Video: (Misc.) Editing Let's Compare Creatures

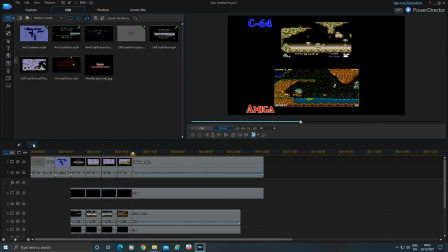[4:09]
and then remove the titles that doesn't need to be shown at whatever given point. I could also put them in manually and alternate them and just put them on one track, but you know what?
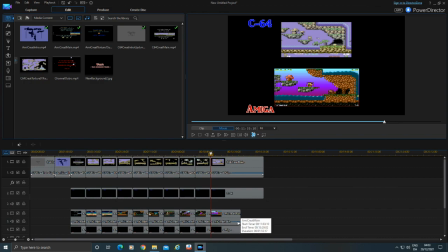[4:27]
It's just as easy doing it this way.
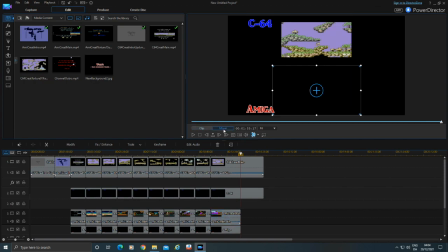[4:32]
It could have been more efficient, I'm fully aware of that, but I decided to do it this way. And because I decided that the Commodore 64 version is the original version, it should play its audio first, I
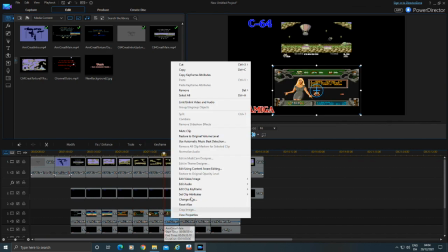[4:47]
mute alternating clips to make absolutely sure that there's no sound coming from the other version.
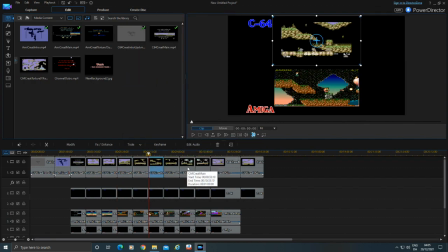[4:59]
Once that is done, it's time to remove the individual blocks of titles that doesn't need to be shown.
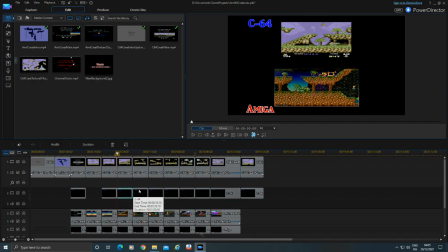[5:11]
Don't worry, I do use the keyboard shortcut after the first one. I just want to show what I was doing. So,
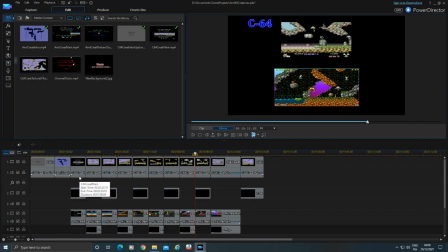[5:23]
next up is the
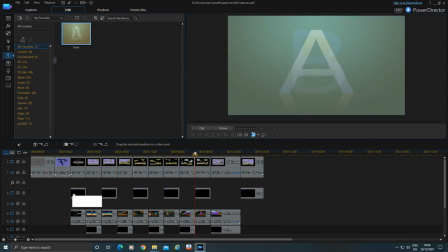[5:26]
more finicky part where you want to make sure that it doesn't just pop up clonk clonk.
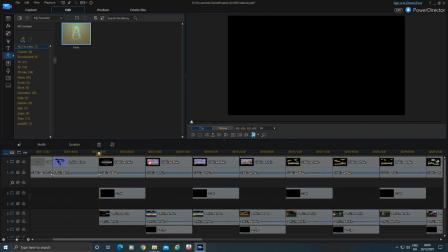[5:33]
So doing some adjustments so that when there's a changeover in sound and
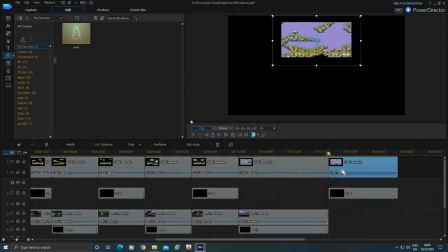[5:42]
in sound basically, that the version fits in. And of course, because the Commodore 64 version ends up running longer than the Amiga version, there was no point in it running only using half the screen.
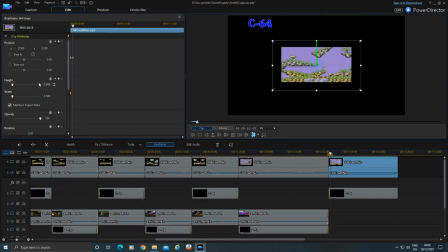[5:59]
So I did a quick zoom out again to make sure it made use of the full screen.
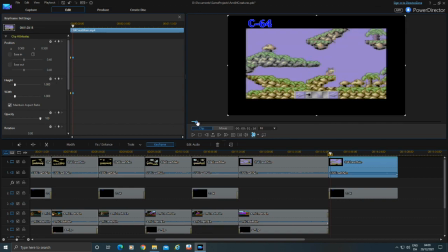[6:05]
And of course, always test, test, test. I cannot emphasize that enough. It has to be tested left, right, and center to make absolutely sure that everything works the way.
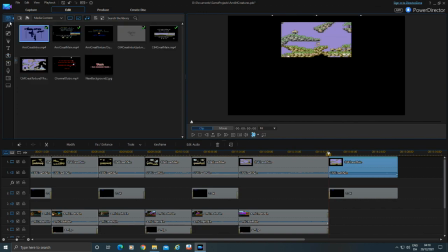[6:18]
That's how I do things anyway. Putting the
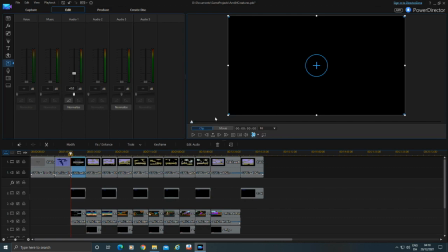[6:26]
time to adjust the sound, because of course we want it to fade in and fade out so it doesn't just jump on top of each other. So you have the Commodore 64 sound and then suddenly the Amiga sound and then suddenly the Commodore 64 sound.
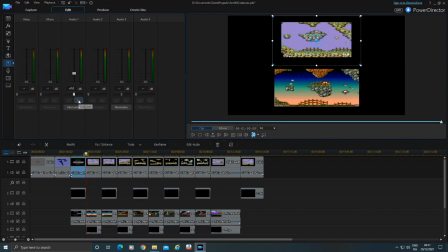[6:40]
So I know it's finicky, but I do like to make sure that there's a proper fading in and fading out. Again, testing that it sounds
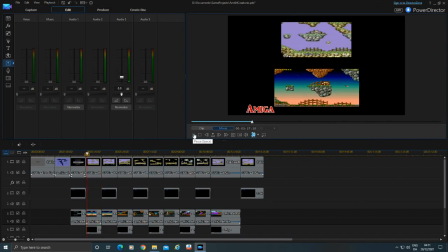[6:57]
correctly and then it looks correct and that things matches up the way you want them to.
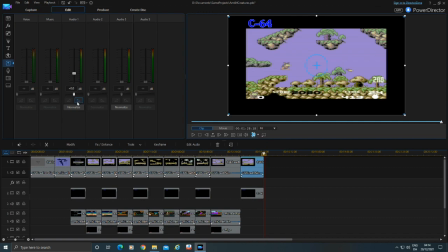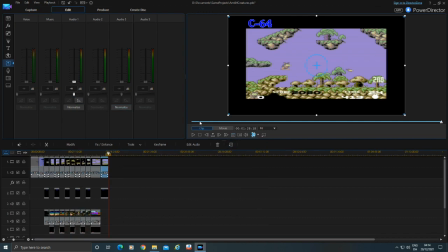[7:08]
Doing a fade out because I intend to put something in.
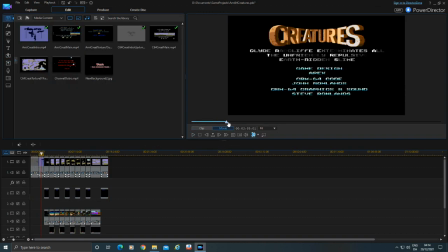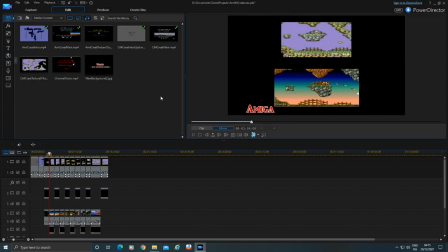[7:22]
I probably spend more time testing than I really should, but at the end of the day, I know that the quality of videos I make can only be so high, and I want to make sure that I give them the best I can do.
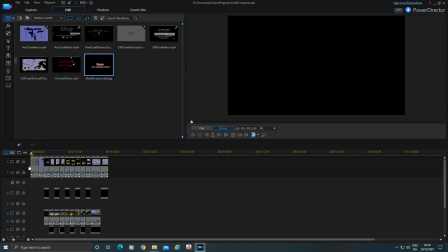[7:35]
So, always safe, especially when you try to do something funky, like I just did.
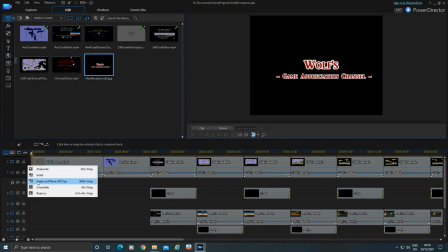[7:41]
This part is not so funky, I just wanted to have a useful screen where I could put my forward into.
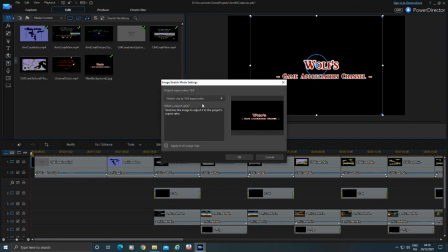[7:51]
So, just make sure that it's stretched to 16:9. And then set a base duration.
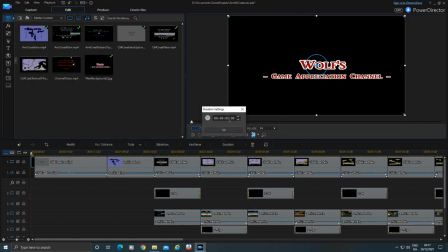[7:58]
I usually use 30 seconds. If I spend less time, I can always pull it back.
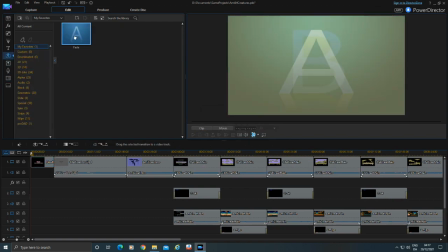[8:02]
So then, of course, transitions, fading in and crossfading.
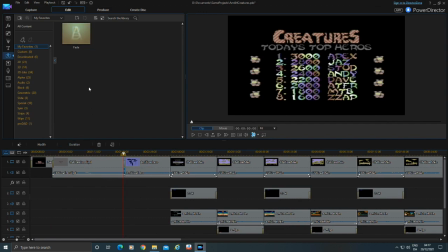[8:11]
And I decided to do a crossfade into the split video clip, but you know what?